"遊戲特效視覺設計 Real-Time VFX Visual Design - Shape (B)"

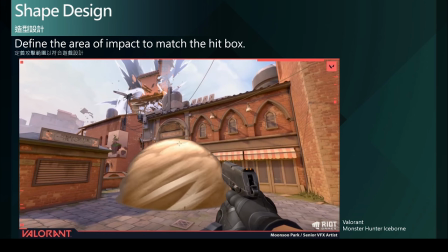[4:06]
融入在游戏的世界观当中让玩家不用去受到额外的干扰
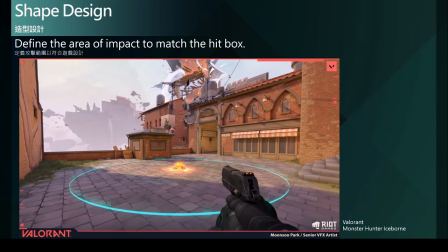[4:13]
而很自然的就能够去理解或者是去辨识出
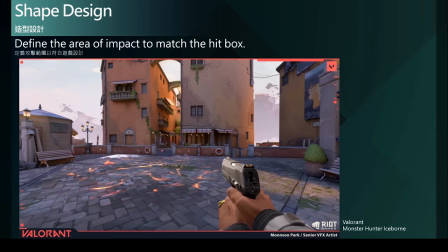[4:18]
它的范围到底在哪些地方而这些都要透过妥善的造型剪影的方式
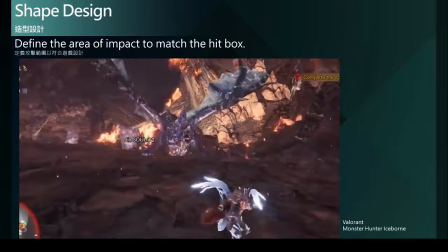[4:25]
造型的设计的概念去达到此外我们也可以透过造型剪影的方式
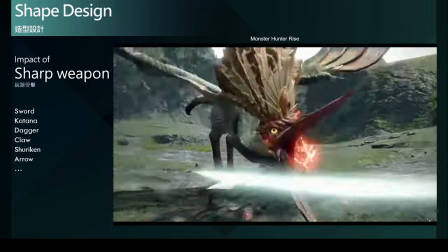[4:32]
来协助攻击特效的呈现透过适当的造型剪影
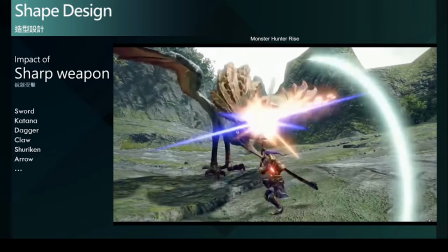[4:39]
我们可以呈现出武器的特性或者是属性以及类型
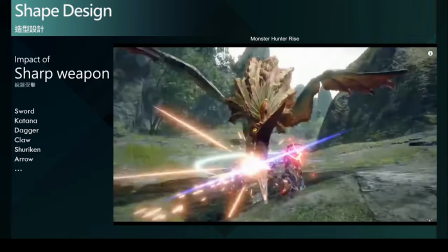[4:46]
例如說像銳器攻擊呈現出來的造型剪影都會比較屬於銳利的效果
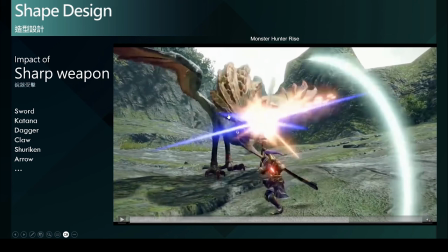[4:53]
那我們可以在這範圍中可以看到它的剪影 授集的剪影是非常的銳利的因為這玩家所拿的武器是一把武士刀 大太刀大太刀這樣子類型的武器再給你的印象都是非常尖銳快速的
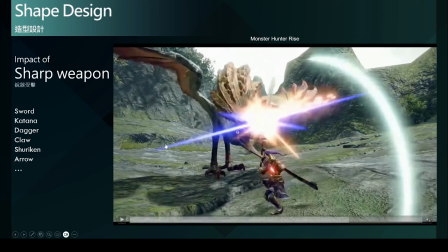[5:13]
所以会采用直线性的造型来做设计所以直线性的造型设计就非常适合属于锐气的武器类型所以我们会设计出比较尖锐的收集效果
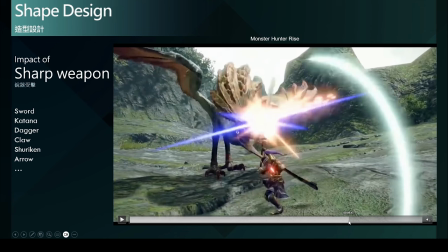[5:27]
甚至比较尖锐的供需 喷发的粒子效果
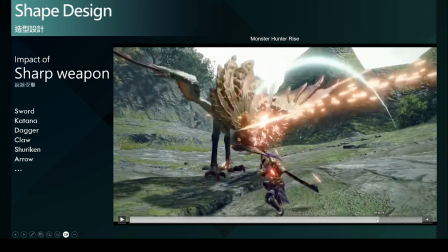[5:35]
我们可以看到粒子的喷发也是比较线性的
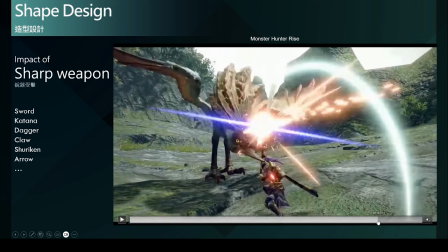[5:39]
中间是辅助的更次要的细节小细节的粒子
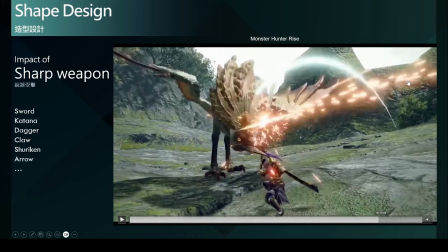[5:45]
主要粒子部分都是比较很强烈方向性线性范围的一个运动方向
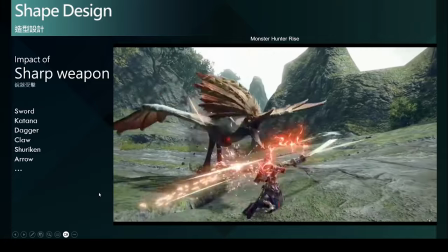[5:53]
这整体的视觉剪影效果就能够帮助整个攻击的打击感更加强烈
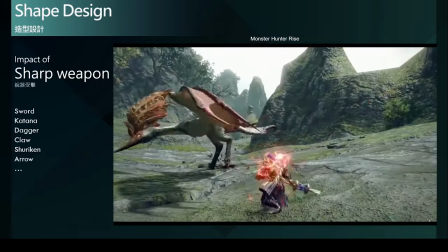[5:59]
也更符合武器的特性因为直线性的造型剪影带给你的感觉就是非常的快速
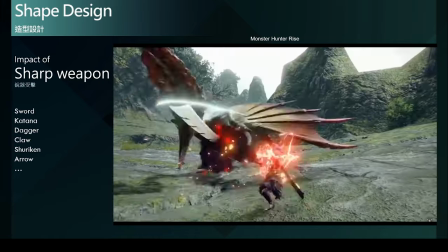[6:06]
非常的俐落非常的尖锐攻击性很高危险性很高
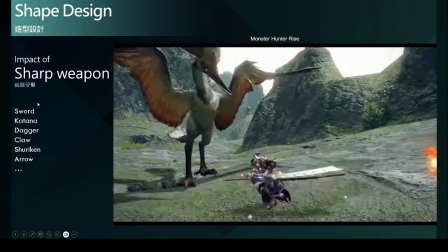[6:11]
的一个视觉印象所以举凡像是一般的刀剑
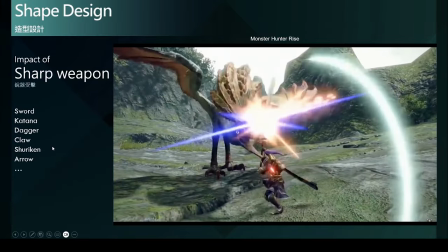[6:15]
五四刀小刀匕首手里剑或者是弓箭等等
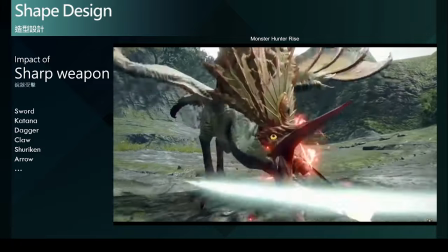[6:21]
普遍都会采用比较直线性的造型剑影
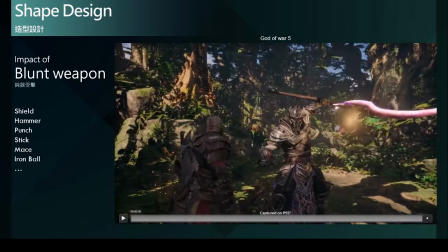[6:25]
来进行授极效果的设计那反过来我们来看盾气授极效果
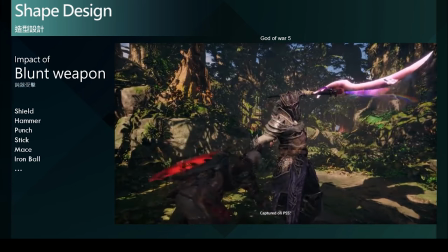[6:31]
因为盾气给人的感觉就是比较沉重比较大范围
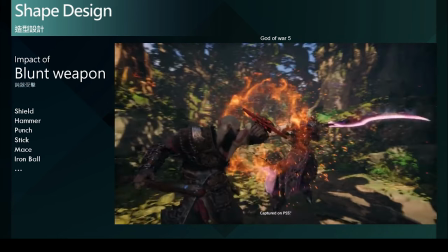[6:36]
比较大力量比较缓慢的一个概念因为盾气通常比较重
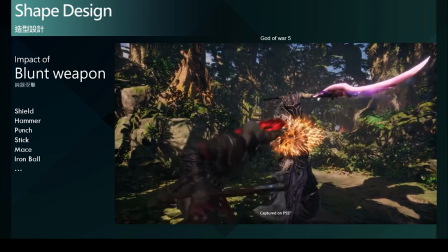[6:41]
比较兽集面壁比较巨大所以就会采用比较曲线造型的兽集效果
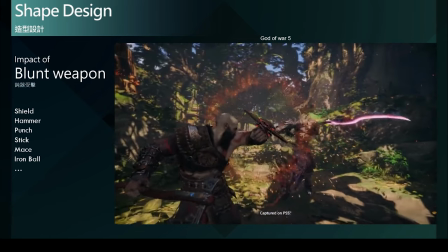[6:49]
例如战胜中的这个案例用盾来进行攻击
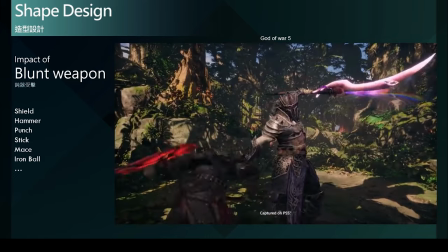[6:55]
盾牌就属于盾气的类型所以打击出来的效果
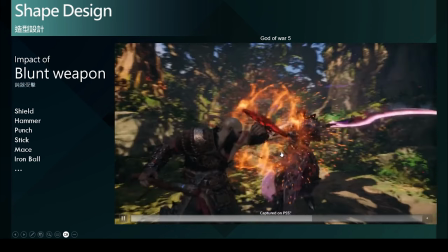[7:00]
可以看到它呈现的是一个比较圆形的一个受集效果的呈现
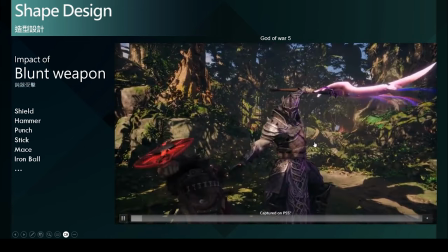[7:05]
一个受集的剪影是呈现一个圆形的状态那也可以呈现出整个盾气它比较没有那么尖锐
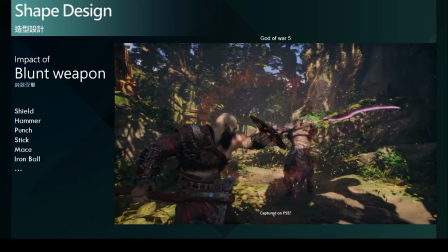[7:14]
或者是那个威胁性没有那么高的一个视觉语言
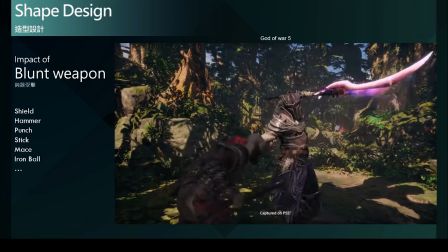[7:21]
所以我们在盾气的受集的表现上我们就会利用曲线的剪影的概念去进行设计
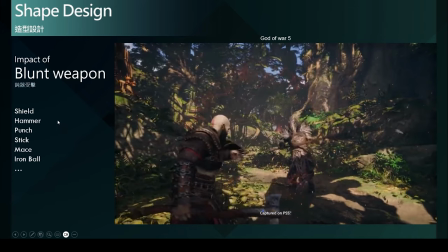[7:28]
那举盘像是锤子啊用拳的打击啊
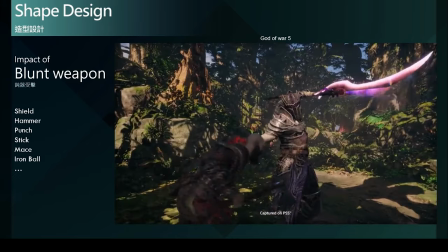[7:34]
或者是棍棒啊或者是铁球长矛等等我们都可以用过
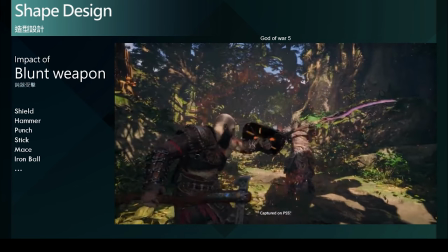[7:39]
这样子的授极效果来呈现盾气的特性
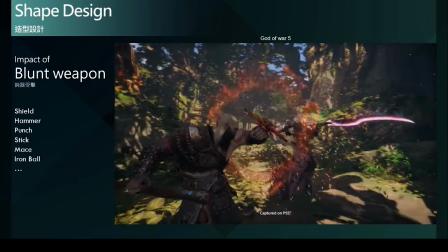[7:45]
那以上这两种锐气及盾气授极的效果
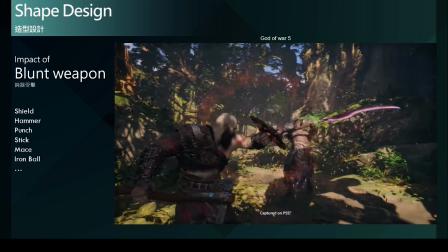[7:49]
如果都能够加入这样子妥善的思考把武器的特殊性或者是说他的类别考虑进来来设计它的售集效果
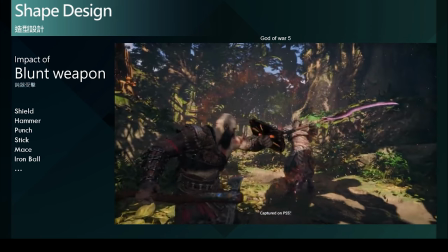[8:02]
自然也就能够帮助玩家在游玩的过程中得到一个更有说服力的一个视觉表现
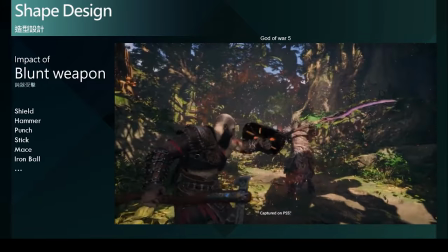[8:10]
自然玩家就会玩起来就会觉得一切是很自然的很流畅的甚至是很有打击感的符合这个视觉感受的在这个地方也就能看出来在正确的造型剪影的设计上是有多么的重要
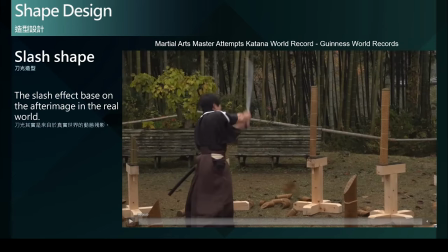[8:30]
接下来我来谈谈游戏中最常见的刀光特效那刀光的造型剪影到底是怎么来的呢
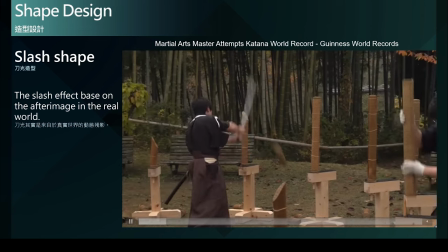[8:39]
又要如何设计呢其实刀光是来自于真实世界的动态产品
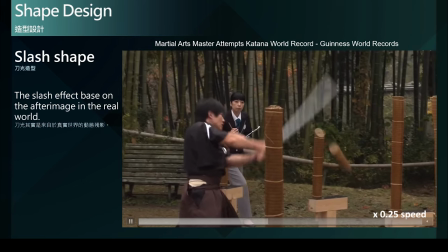[8:45]
从这个参考影片中我们也可以看到真实世界中的武士
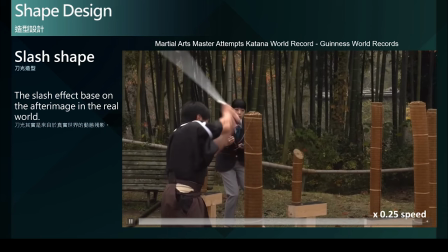[8:51]
在挥舞着武士刀时所背后所快速产生的产影
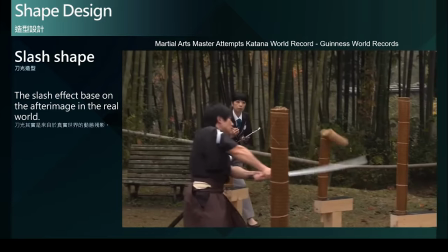[8:56]
也就是所谓的刀光就是我们在游戏中设计刀光
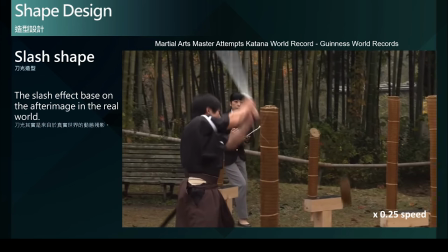[9:02]
最重要的基础以及依据所以我们在设计刀光的时候
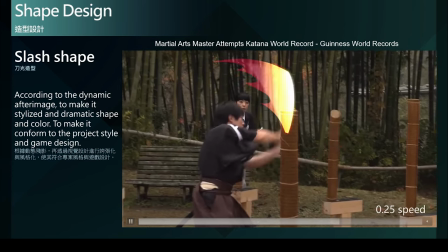[9:08]
其实就是根据真实世界的动态产影再透过我们视觉设计
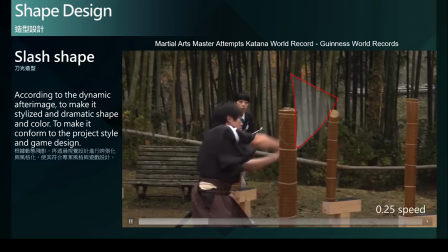[9:14]
进行夸张化或风格化使其符合专案风格
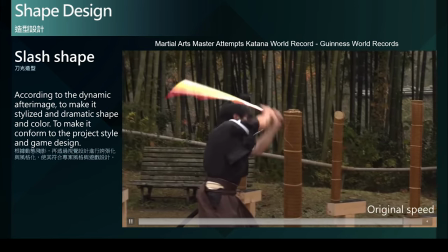[9:18]
与游戏设计的内容例如说我们会调整它的残影的长度或范围
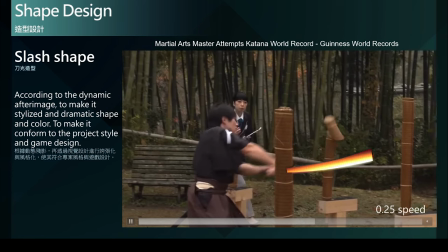[9:26]
以符合我们在游戏中所需要的攻击范围的定义
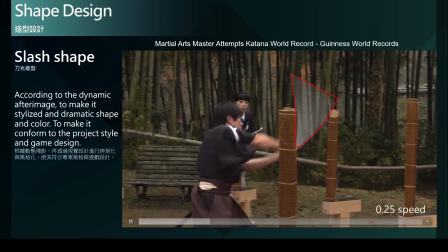[9:30]
就像我们前面讲的会利用这些特效的造型剪影去辅助攻击范围的定义一样
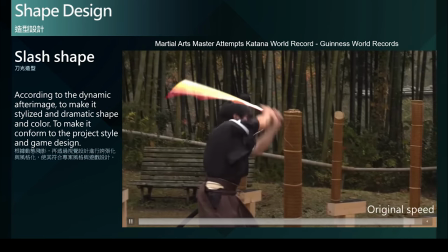[9:37]
在刀光的部分也是如此另外在刀光的风格
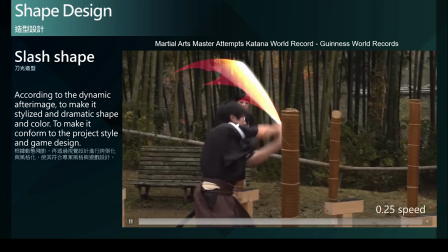[9:43]
也是要符合整个专案世界观的美术风格所以会进行一定程度的风格化的调整
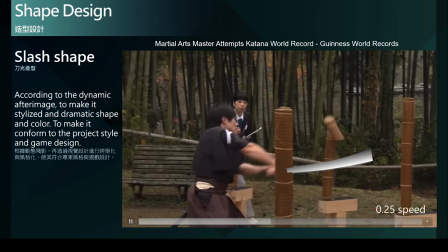[9:50]
举办它的颜色形状那所以在这里呢我做了一个简单的范例
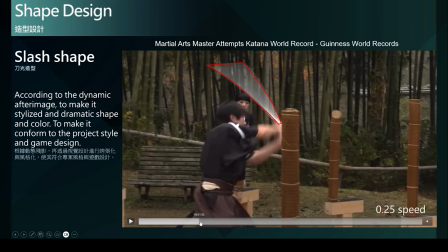[9:57]
就是一开始我先快速的抓取出动态的残影的范围
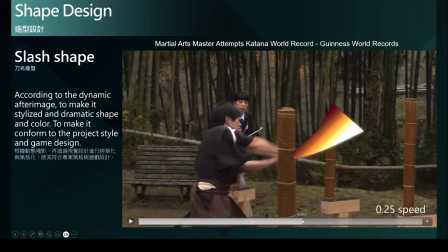[10:03]
然后呢进行简单的灰阶填色然后调整颜色的大概的分布范围那颜色也可以去呈现所谓能量强弱那后面呢
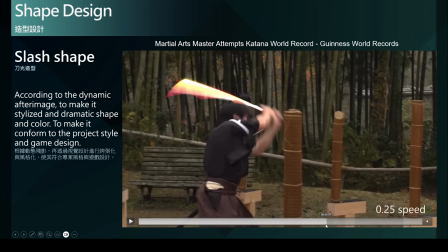[10:16]
我去调整它的整个剪影的造型为了让它更具有风格化的效果
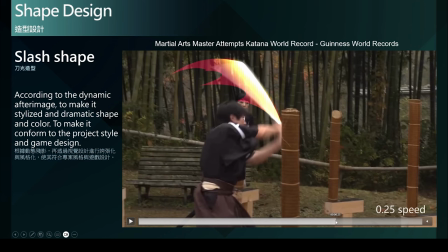[10:22]
而更符合游戏中的美术风格或者说造型
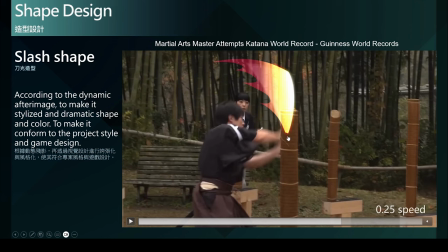[10:28]
我做了一些比较夸张化的一些尖角来呈现这个刀光的速度感
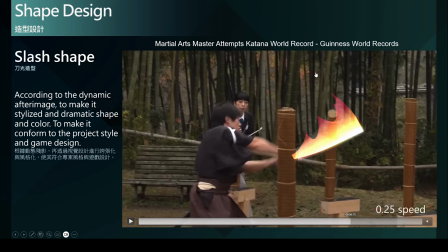[10:37]
还要有它的危险性因为比较尖锐它形成比较快速的比较锐利的比较有速度感方向性的一个监影形态来辅助这个刀光的视觉呈现所以最后我们就会得到这样的一个效果那有别于原本的动态真实世界的动态餐饮
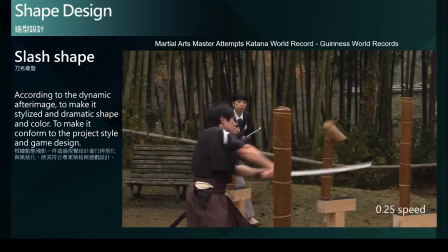[10:56]
又更加具有风格化的视觉但是又非常的符合写实的动态的表现
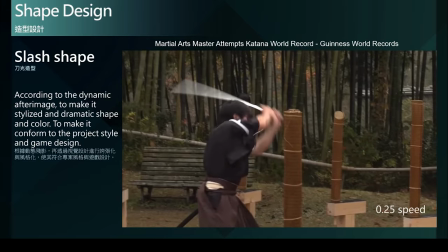[11:05]
所以不管我们游戏中的角色是拿取什么样的武器
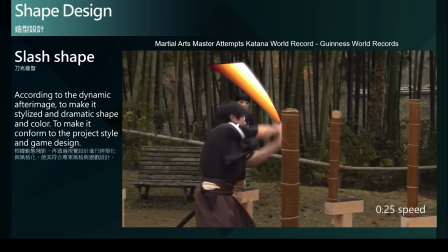[11:10]
什么样类型的武器我们其实都应该要思考该武器的造型
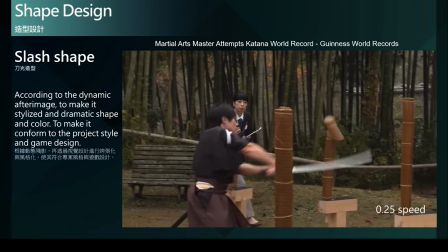[11:15]
它在真实世界中所挥舞时所产生的动态产影会是什么样的形状
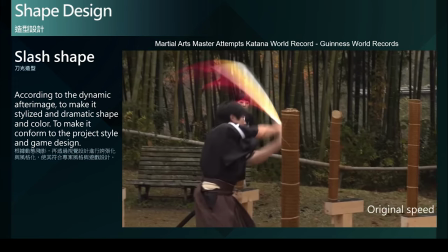[11:22]
其实是有所根据的而不是任意的拉取一个托尾的平板在武器后方
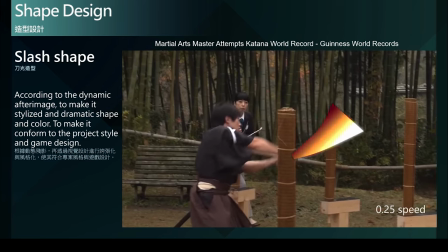[11:29]
但却没有符合武器的大小属性或者是胖瘦宽窄等该武器的特性所以这些都需要去加入来思考那是否符合那如果能够做到这样子那当然视觉效果也会很自然
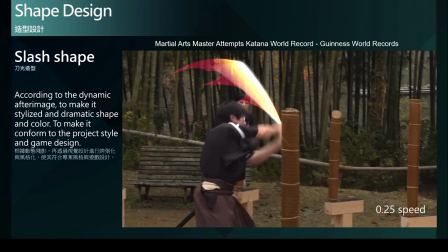[11:48]
哪怕是风格化的效果也可以很自然而然的带给玩家很流畅的视觉表现那也会符合玩家在整个动画设计上
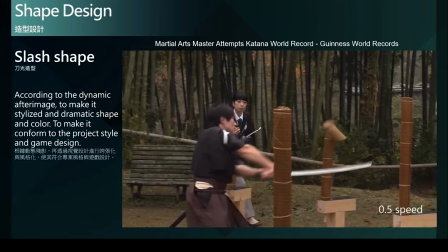[11:58]
所呈现出来的动感那当然也就可以也能够很好的表现出
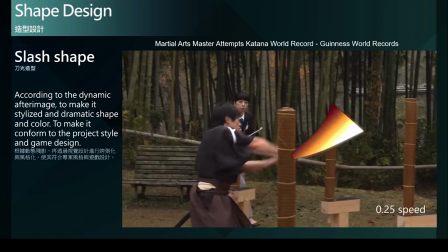[12:04]
游戏玩法上要定义的攻击范围还有在整个视觉表现上想要呈现的美感